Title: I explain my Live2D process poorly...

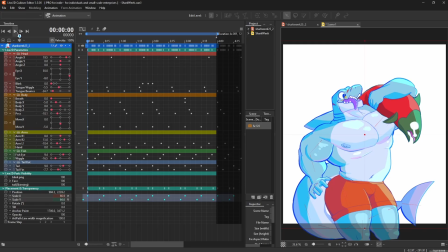1242s
So I try for mine is to add like some bounciness to it and like a bit of like that smooth sort of flow.
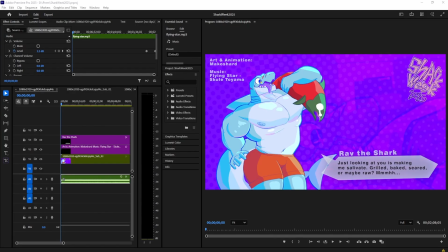1251s
All right, so this is the video editing portion. Okay, you might be wondering, ew, you using Adobe Premiere and not DaVinci or whatever? Yeah, okay. Look, Premiere makes sense to me.
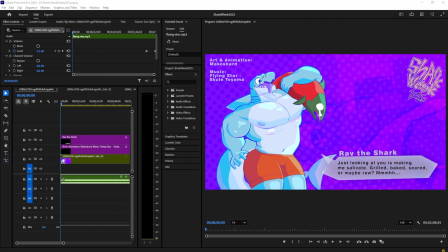1265s
All right, I have a subscription. Well, not me. My one of my parents have it, but yeah.
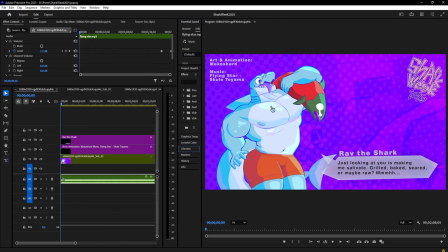1272s
Anyway, so what I added, I exported the animation as an MOV file. MOVs support transparent backgrounds. So I put it in, and then I added a background. I duplicated this layer. I duplicated the clip.
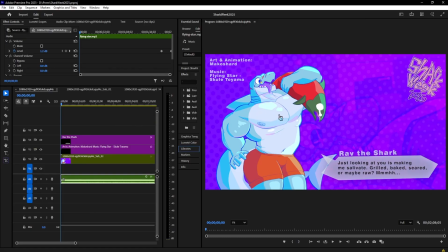1292s
I put it in the back. Did some overlay shit. I scaled it up so you're able to see his like head in the background right there. That's like how I kind of got that. Let me actually like mute the okay. So that's how I got the head in the background to like kind of do that.
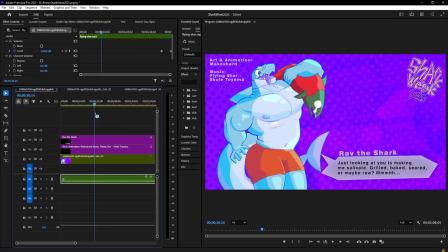1307s
It's an overlay layer too, if I didn't mention that. I also got like a little halftone going on.
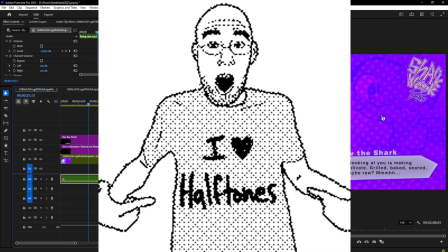1312s
Yeah, I know, right? Like, oh, I love halftones. I'm halftone pilled or whatever.
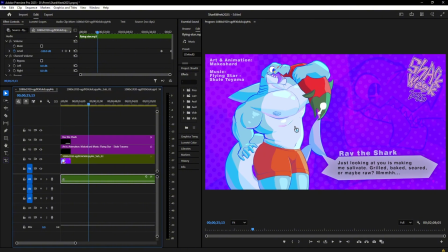1320s
No, but halftones are pretty cool though. Pretty cool pattern. And then I got like this like video off of YouTube where it's cityscape on a like in a perspective of a train ride,
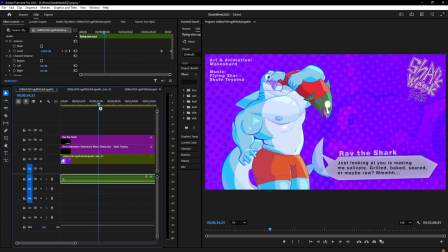1333s
which is I thought fit with the future funk music by School Toyama is pretty cool. If you never heard of future funk, please listen to future funk. It's so good.
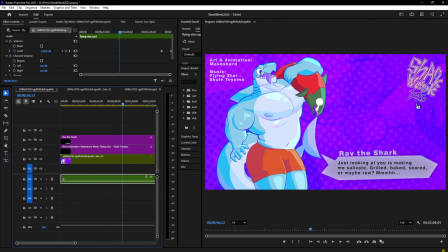1348s
And I also added the Shark Week 2025 little like watermark here. I actually made this back in 2021, back when COVID shit was still happening, I think.
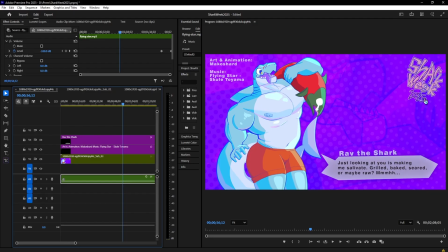1366s
And all I did was just change the 2021 to 2025, and that's it. Also made this like Cookie Run Kingdom ass fucking text box. Rav the shark, and he's saying, "Just looking at you is making me salivate.
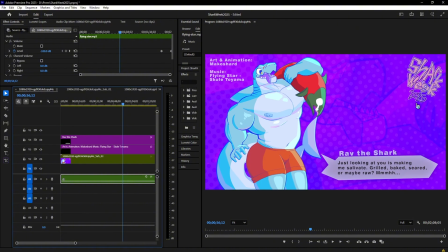1379s
Grilled, baked, seared, or maybe raw." What the fuck was that?
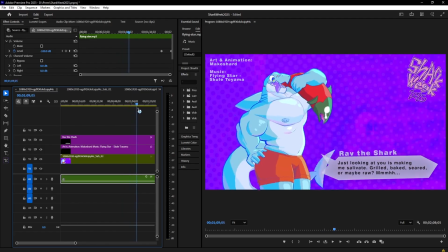1386s
Okay. Anyway, yeah, just like basic editing shit, and they just put the audio over it, and he's like fucking moving to the beat.
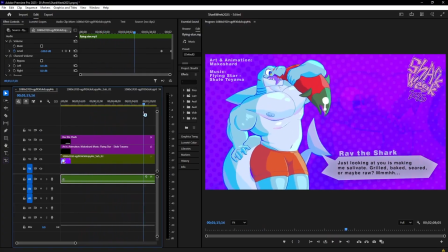1394s
This looks so funny, sped up like this. It's like having a fucking seizure and convulsing. And then I do a little fade out like that, and then it's over.
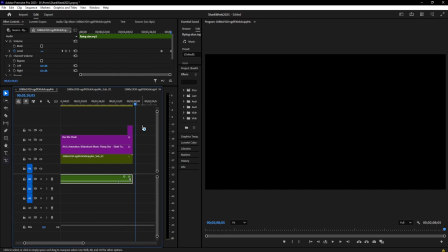1408s
It's done. Rav's dead. Rav just died. He died in this video, and you didn't get to see it. Subscribe.